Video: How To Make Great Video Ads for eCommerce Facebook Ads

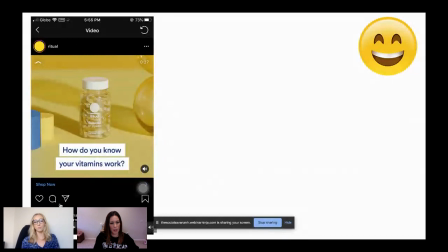Make the visionary vitamin making headlines and blah, blah, blah. I'll play this ad for you and you can see it. You can understand it very well with sound off, gets to the point quickly while explaining some of the science behind their product.
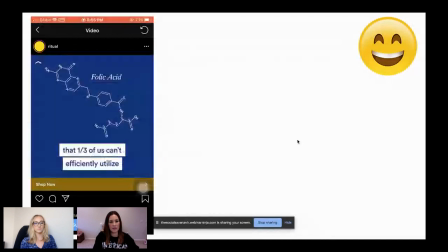Yeah. And another great thing to know is too,
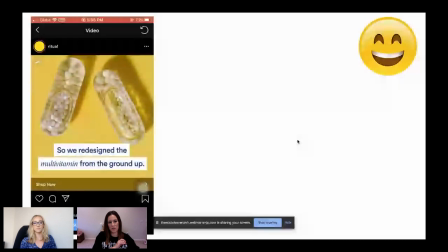I think Ritual does a really good job with just making things, you know, they have a lot of scientific information and they have a lot of,
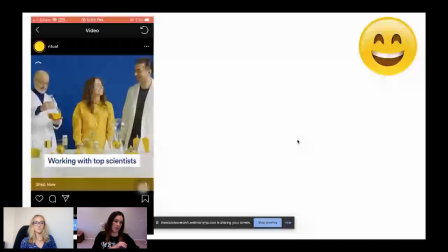you know, reasons and, you know, ingredient, you know, things to talk about.
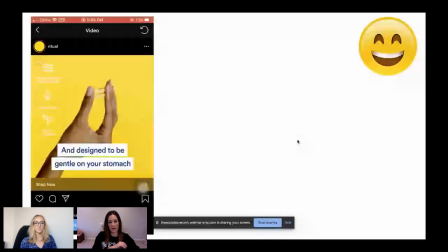And I just always feel like they do it in a very clever way. And they always do it in a way that's very easy to digest. So those are things like, if you have a product that has a lot of, you know,
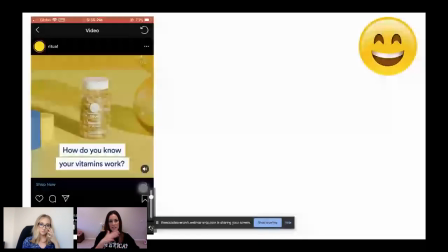scientific information, I think you just need to dumb it down a little bit and just make it very clear.
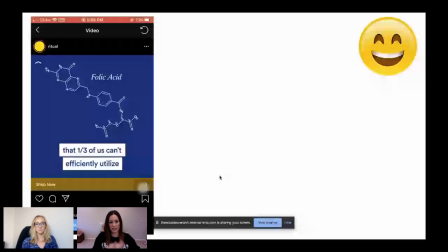Like, you know, to Savannah's point, like, can you explain it to your grandma? Does she understand it?
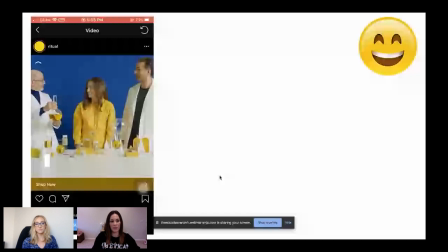Will she get what this means in this vitamin? If you can do it that way, I think it'll just be a lot more clear to the people you're trying to sell to.
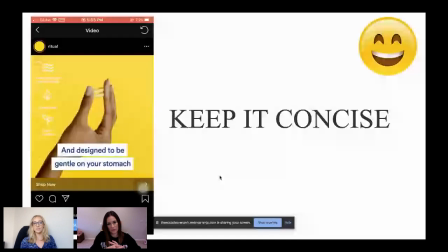Absolutely. Keep it concise, keep it clear, use captions, make it short. Yeah, the formula is pretty simple, but you'd be surprised.
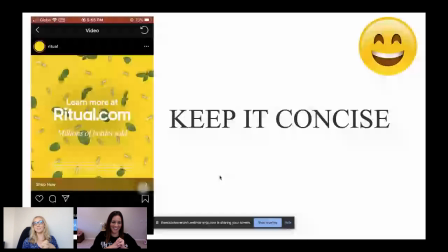A lot of brands don't use that formula. So you can keep that framework in mind. You're going to put yourself ahead of your competition, because chances are your competition is probably one of these ads that we showed that isn't following these best practices.
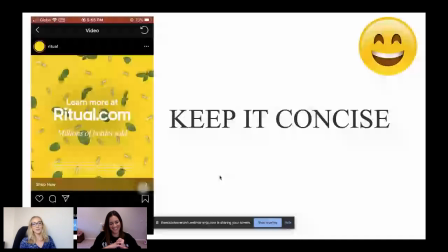But now you guys know and you've learned from our mistakes. So matching consumers' behavior on mobile can positively impact campaign results.
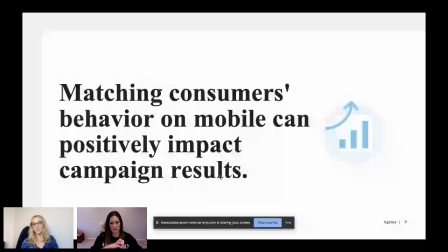So we talked a lot about the golden rules of ad creatives, the mistakes you need to avoid. Now let's talk a bit about what exact ad formats work best to catch people's attention.
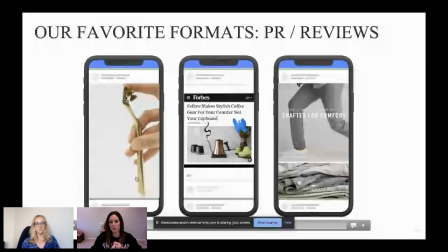So yeah, so these are just some of the favorite ad formats that we have used and that have done really well for our clients.
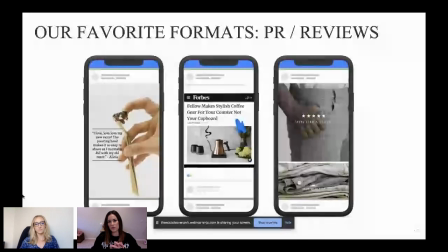So PR and reviews, those are super easy to understand.
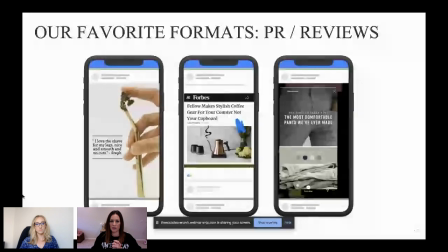It explains, you know, you get a lot of validation from the reviews.
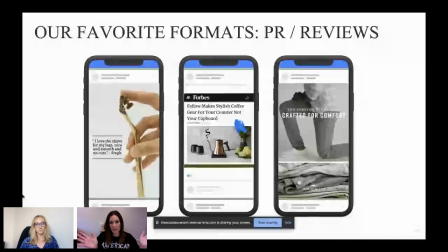If you have had PR, you know, people love PR reviews and articles because it just validates the brand more.
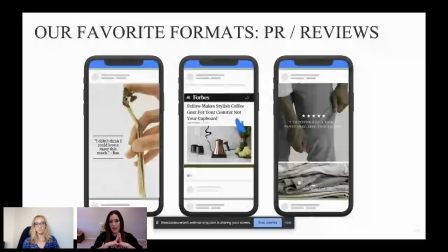So we definitely love to add those into any sort of testing that we do because it always works.
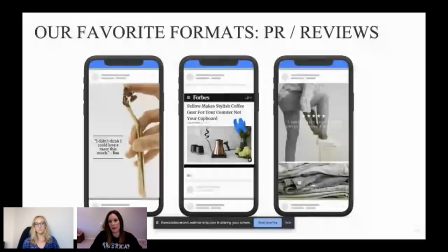We've had some that probably haven't worked as best, but like for the most part, reviews and PR are always winners.
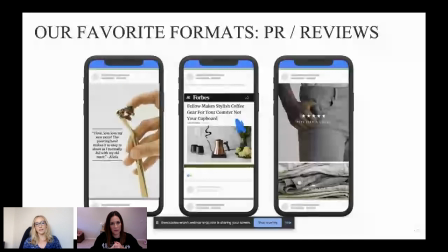Absolutely. So like the first add on here, this is our client leaf shave.
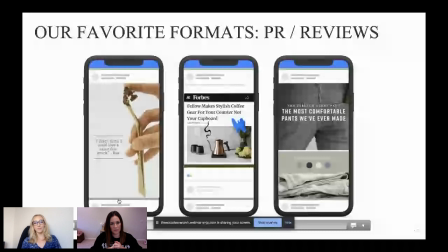And this one works incredibly well for them just because not only does it show the functionality of the product,
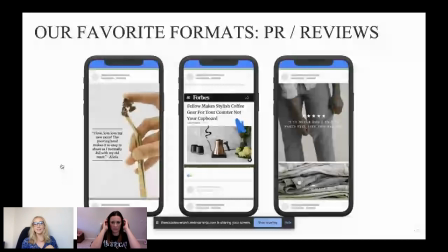it's like a really nice close up image showing that it's a pivoting head. We could have easily made this without motion of just a photo of the razor, but I don't think that would have done nearly as well as when we added the motion to it. We just filmed like a simple GIF on our iPhone of showing the razor,
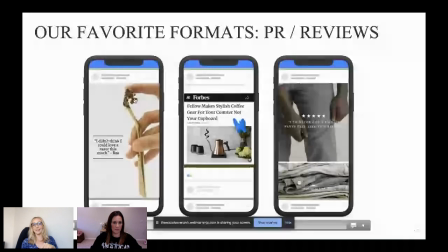like going back and forth and having the motion of the reviews on there.
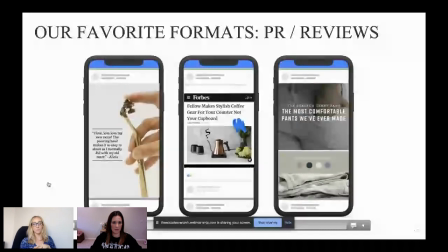That makes a lot of difference. So that also goes back to the simple animations.
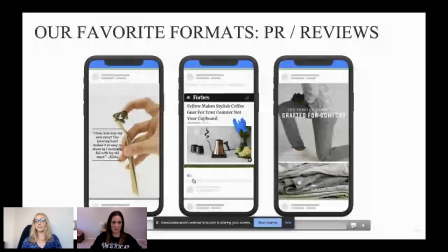Same with the Forbes article, the second one, just adding like those little tiny GIFs on there is making it so much more eye-catching.
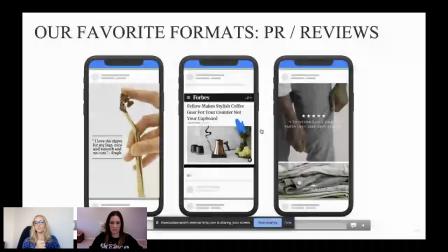So motion combined with PR and reviews is the way to go.
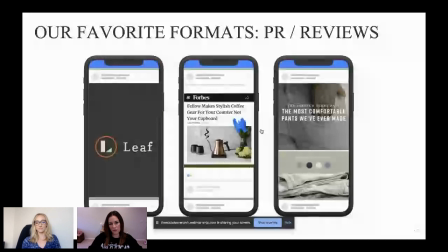Yeah. And a lot of times too, like even the one for the Forbes article that we pulled,
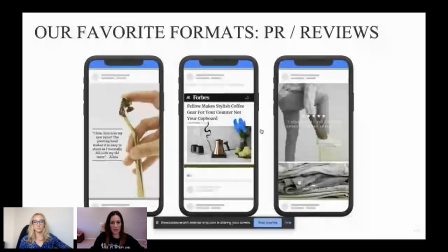like this one was served as an ad and all they did was take a screenshot of this Forbes article,
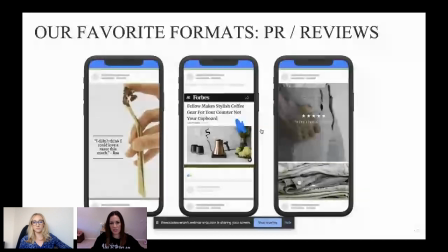add some GIFs, and I'm sure this crushed. Like it did. So, I mean, it caught me in the feed. This was one that we had shared in one of our groups and we were like, this is a great ad. Simple, sweet, to the point.
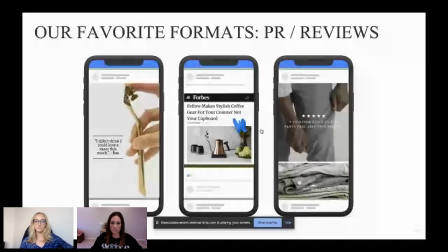Absolutely. And it just added some motion to it. And the third one actually falls into like two of our favorite categories.
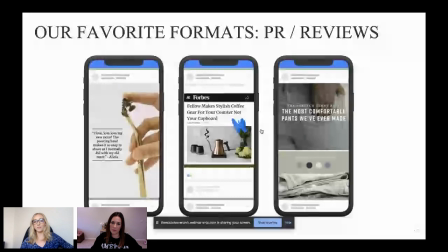We love PR and review ads. We also love split screen. We actually have a few split screen examples to show you as well.
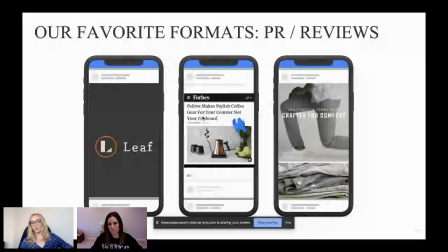Using like this mixed media format, we've seen has had an incremental lift in ad performance.
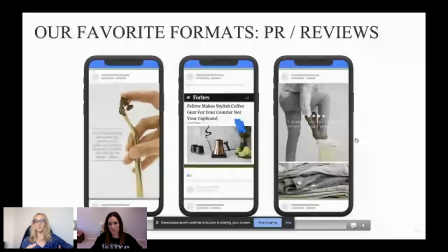So this one's kind of using both of those strategies, which is awesome.
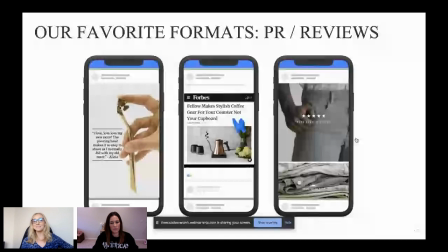Now, my favorite type of ads,
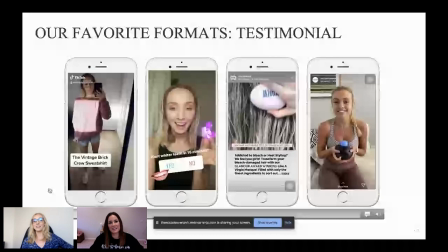if any of you guys follow me on Twitter, you guys know I make a lot of UGC, self-proclaimed UGC queen.
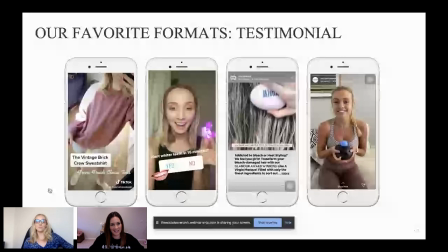So I like to think that I was one of the first people who started to make UGC for brands.
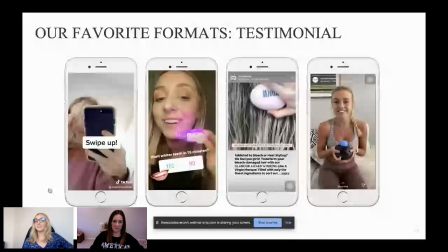I started doing this like a year ago. And UGC has just taken off, especially in the last 6 months, is like a really effective ad format.
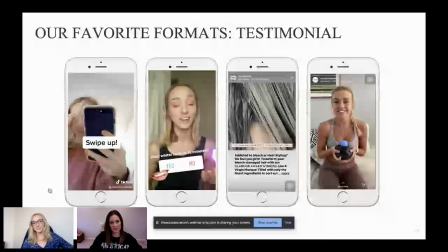So whether it's, you can always send your product to me, I'm happy to make you some UGC, or reaching out to your customers to get really great content.
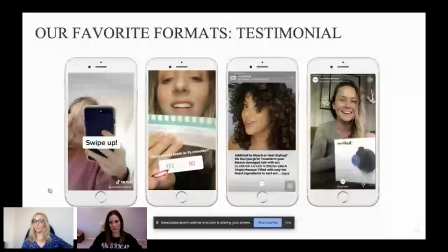There's tons of influencer agencies and ways to reach out to Instagram influencers to also send your product out.
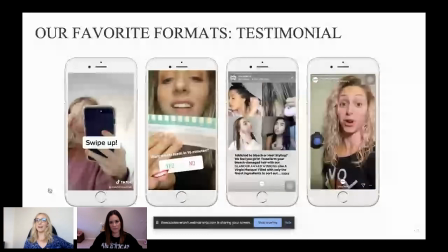But it does work really well for ads, like adding that level of human element,
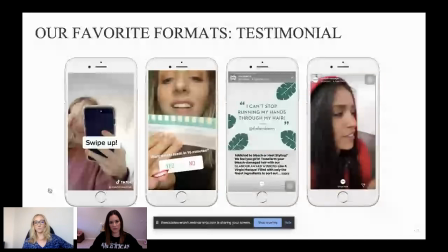people validating the brand with the testimonial, the reviews. Sorry, this one's buffering really badly, so you can't see all of it, but.
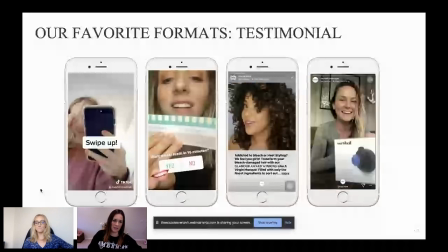Yeah, but there's these definitely, like anytime Savannah and I have talked to our clients,
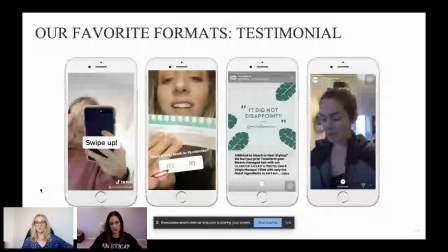I think one of the first things we ask is, do you have testimonials? Do you have, you know, UGC that we can utilize?
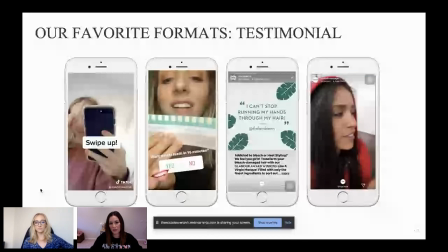Because those are the first things that I love to look at when designing for our clients. Because again, it just brings back that validation. You know, maybe you don't have enough money to like, you know, send it to all these PR places and get all this PR reviews.
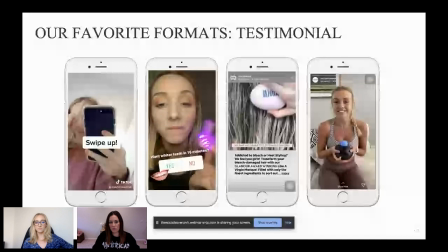These sorts of ads with the testimonials and in real life people using it,
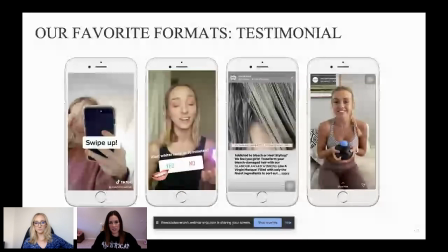people actually resonate with it more because they just understand like, okay, well, these are the people that use it.
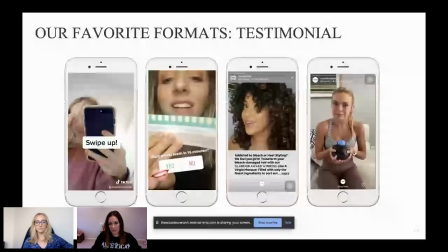They love it. You know, I want to get this product as well. Absolutely.
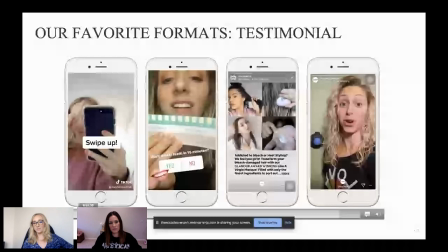It's definitely not about using expensive influencers or celebrities. It's just about reaching out to like great content creators.
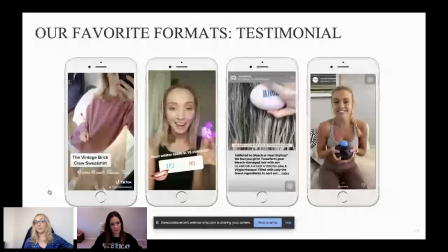These are often people with even smaller followings or people like me with no following at all, but understand like conversion best practices and can make a great testimonial. So would highly recommend investing in some UGC for your strategies.
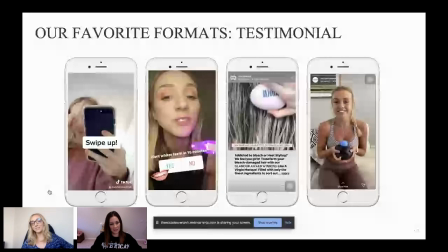And if you want some help with that, you can always reach out to us.
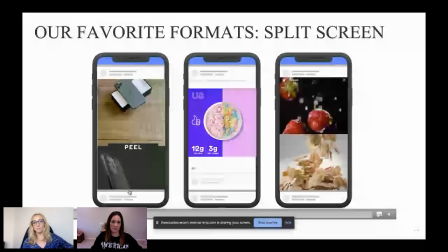So here's another format I kind of alluded to in terms of ones that are best performing are like these mixed media, like split screen types.
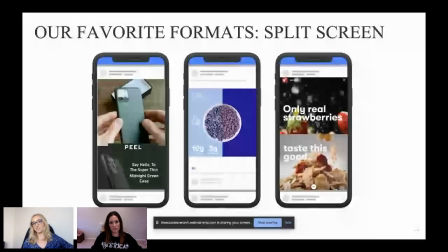I think that these just capture a lot of attention in the feed.
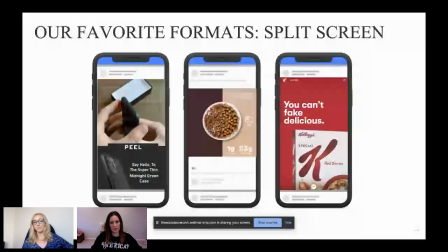They kind of make your eye stop for a second while being able to show both video and stills within the same format.
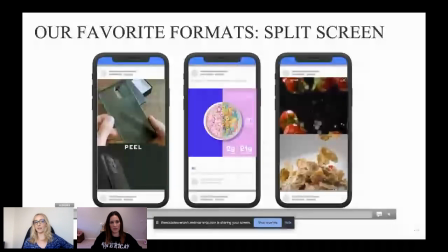So split screen is definitely something I would be testing out for your brands. Yeah.
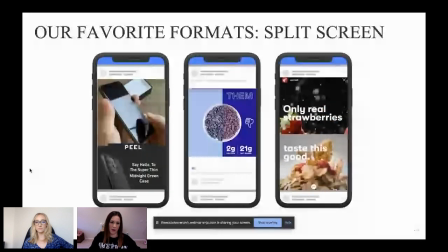Again, the peel one, like that was from, you know, actually our client shot that UGC for us.
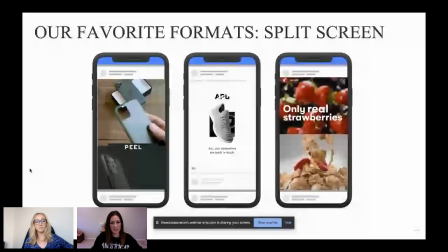I just said, hey, I need you to take the phone. I need you to send, you know, do some different variations and just show that, you know, it, you can actually like what this product actually is.
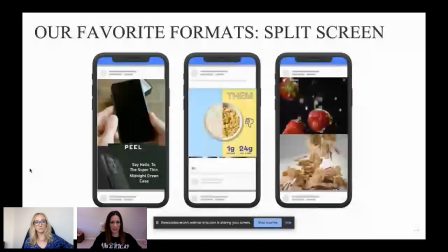And then having the product at the bottom, I think is just, you know, it's clear, like this is what the product is, but then here's also another clear image of what the product is.
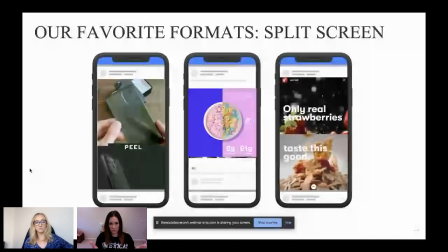Same with the middle, like it has the different, you know, one like cereals inside of it, and then it tells you like us versus them.
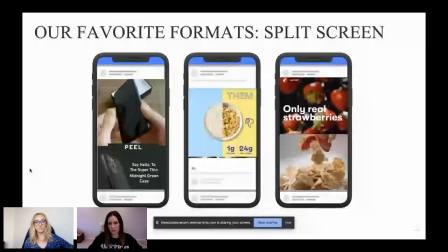Like I think all of them are just really great.
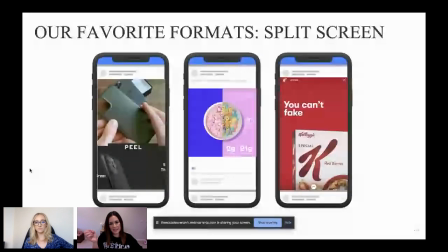And then I just love the one on the right because it's talking about only real strawberries, and then it mixes into, you know, going into the Special K flake.
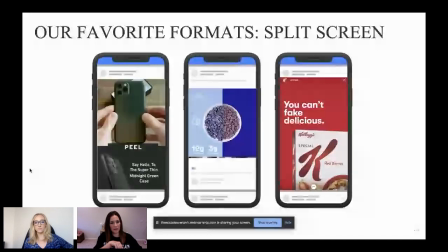So we definitely love split screens for sure. Absolutely.
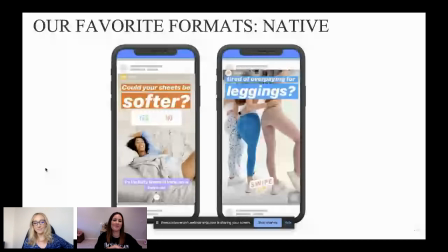Another favorite, fan favorite by me is native ads. So what do we mean by native is that they're using like the native Instagram story text to type up the text on top, using polls, using GIFs. So you can literally make these with stills.
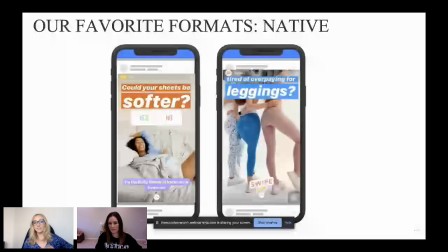So you upload your still to Instagram stories, you write out the text, you can add a poll, add some GIFs, download it, run it as an ad. And these are ads that we run on Instagram stories, Snapchat stories. I would say, especially for Snapchat, this native type format works really well, whether it's utilizing UGC or just a still with like the native text over it.
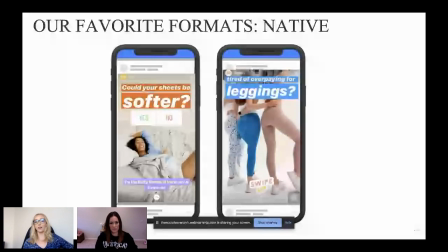This is just so easy to do, but like a slam dunk in terms of winning content because it doesn't look like an ad. It's very clear what they're selling and it makes it more native to the feed overall.
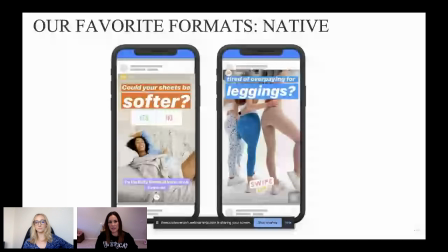Yeah. And I think this is another area too, like you don't have to be, you know, like a graphic designer or a video editor to do something like this.